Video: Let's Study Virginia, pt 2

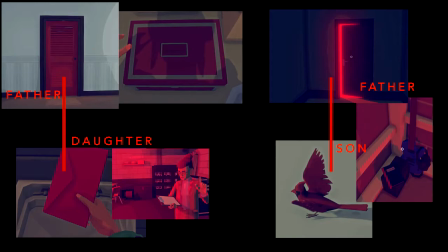Rather than following his father's footsteps,
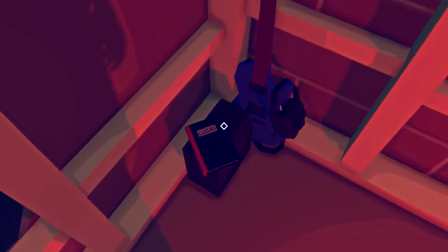details like his hidden electric guitar and the booze-filled hangout cave makes it clear that he's rebelling against his father's conservative religious ways.
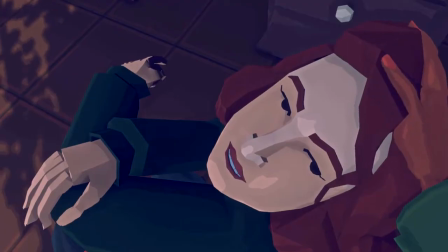He's not just a garden-variety rebel either. His photographs help him gain real leverage on his father.
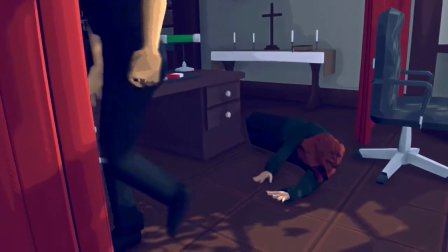There's something he could use to seriously cut ties if the need came. I think there's something in Lucas that appeals to Anne.
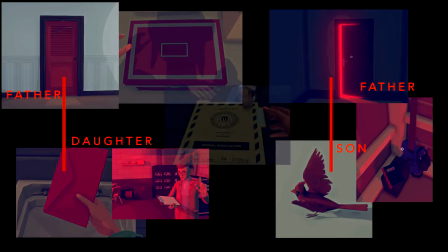At this particular moment, dealing with the moral complexities of the Maria Halperin situation,
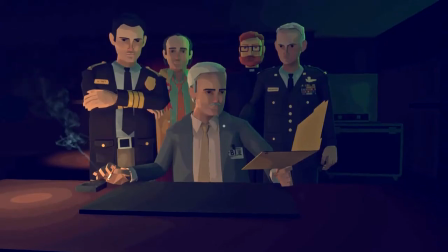she is, as I said before, coming to grips with the way in which her work serves the patriarchy.
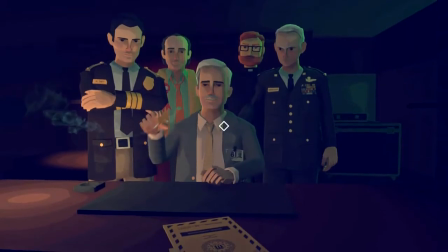The contents of the box left her unsettled, and her investigation of Maria is making her question the power structure she's enmeshed within. Suddenly following in the footsteps of the family patriarch doesn't simplistically feel like the good idea it once did.
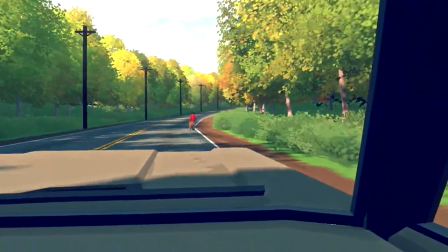In Lucas's teenaged rebellion, she has found an unlikely parallel to the moral problems she's grappling with.
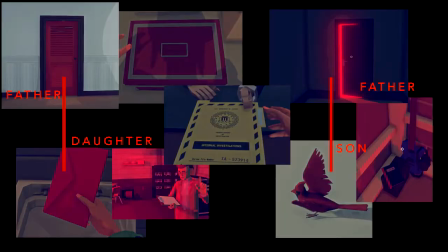They're separated by age, race, and gender, but his story has arrived at the right time for her to ponder some things. She finds the Halperin case distressing. She finds Lucas's case compelling. We see this even in the color of their respective case files. The missing persons case has a red file.
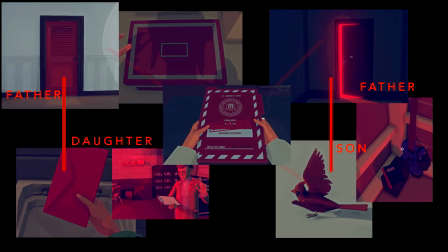It's part of the same connecting tissue of all of this red family baggage. As I noted before, Lucas's actual fate kind of drops out of the game, as it makes a sharp turn into Anne's misgivings about destroying Maria's career.
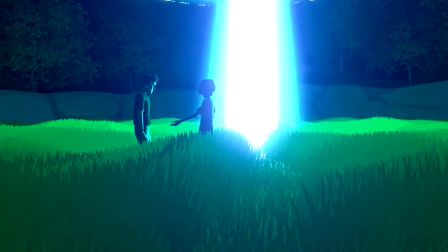But Lucas remains kind of a symbol of hope for Anne. In the game's multiple hallucinatory endings, she gives him a couple different happy endings.
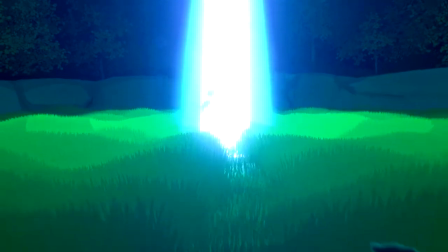In one, he escapes on a UFO. In another, he leaves town, guitar case slung over his back.
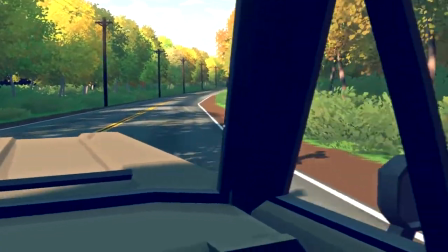We could debate which one of these is real, but I don't think the game's interested in making that distinction.
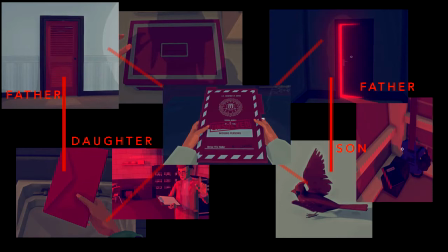What we should focus on is the fact that Lucas escaping and getting a happy ending has become important for Anne.
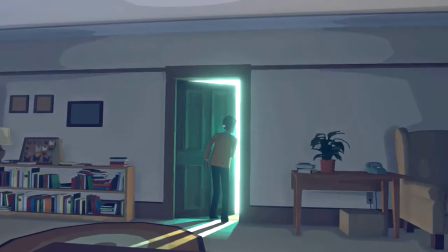Maria's secret room is green, because she doesn't belong to this nexus at all. She too fell under the sway of a parent's career. Notably though, it was her mother's, not her father's. And unlike Anne, who has begun to see herself in a cog in the machine of patriarchal power structures,
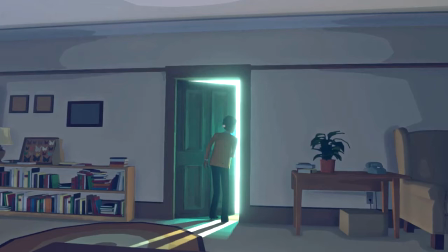Maria has inherited from her mother a rich history of anti-authoritarian thinking, and a keen awareness about how our chosen career can destroy women like her. Maria and her mother certainly have their own secrets, just who was that mustachioed man anyway?
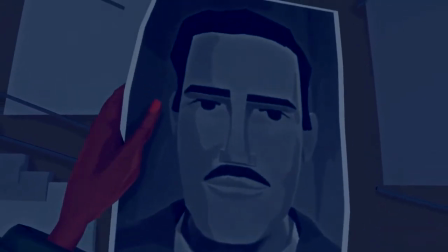But their secrets and their struggles are quite different from Anne's.
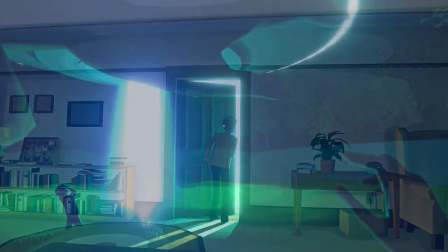I don't want to push this whole red versus green color mapping too far, because any visual system is bound to fall apart under duress.
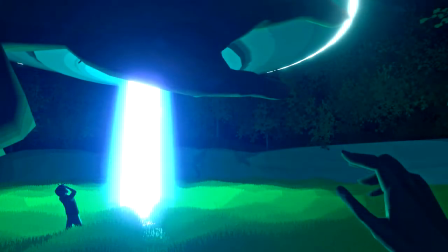But I do want to point out that the UFO that rescues Lucas doesn't have red lights. It has blue-green lights. It is, if you'll forgive a pun, a mothership, removing Lucas from the cycle of patriarchal power.
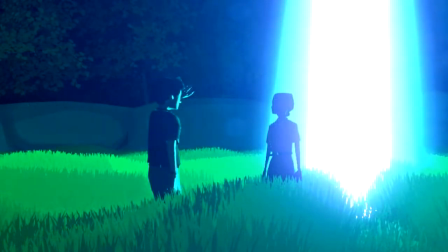His savior, too, is not a bug-eyed alien, but quite clearly a human woman. Who is this woman? Now, it's stunning to me to think that the developers would go through all the work of crafting an entirely new character model just for this one silhouetted glimpse.
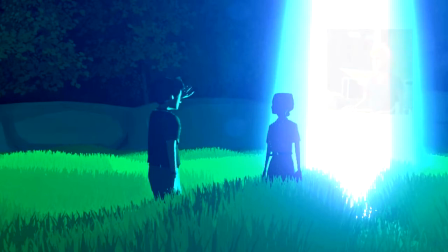But it's the conclusion that I've come to. At first I thought it was the diner waitress, since she seems to have a handkerchief on her head.
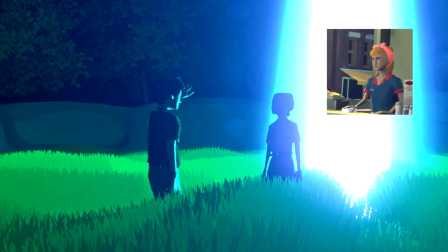But the diner waitress's hair is in a long, high ponytail, and this woman's hair is in a short, low bun.
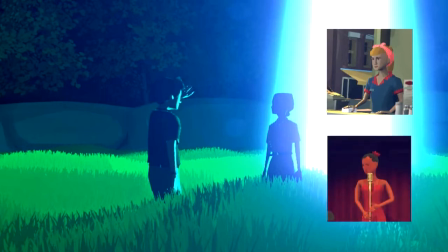Her tight hairstyle looks more like something worn by the singer at Sojourner's Truth, but she's not wearing a dress like that. She clearly has sleeves and even a belt. She's not Anne, she's not Maria, she's not Judith Ortega, she's not Barbara, she's not Mrs. Paul,
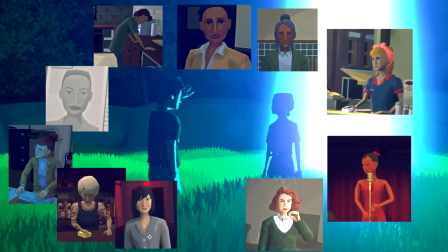she's not Edith Fairfax, she's not the rookie agent, she's not the barmaid at Sojourner's Truth, and that's all the women there are in this game. So she's someone new. But her role is clear. Anne imagines her as the means of delivery from the power structures that bind both her and Lucas.
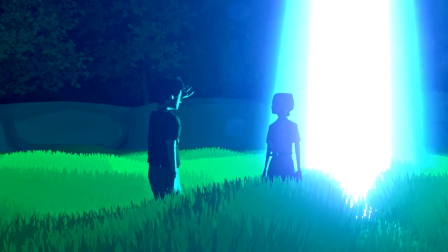Well, that's it. Thanks for studying Virginia with me.
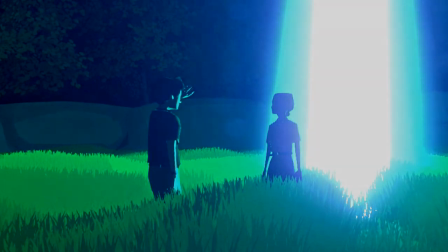There have been some good parts, there have been some bad parts.
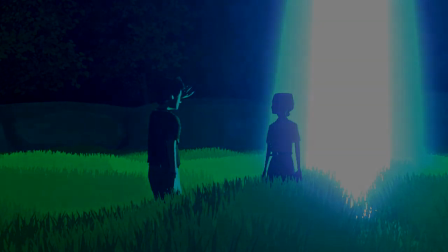Overall, I think that despite its faults, Virginia will probably go down as an important landmark in the history of interactive movie-style games.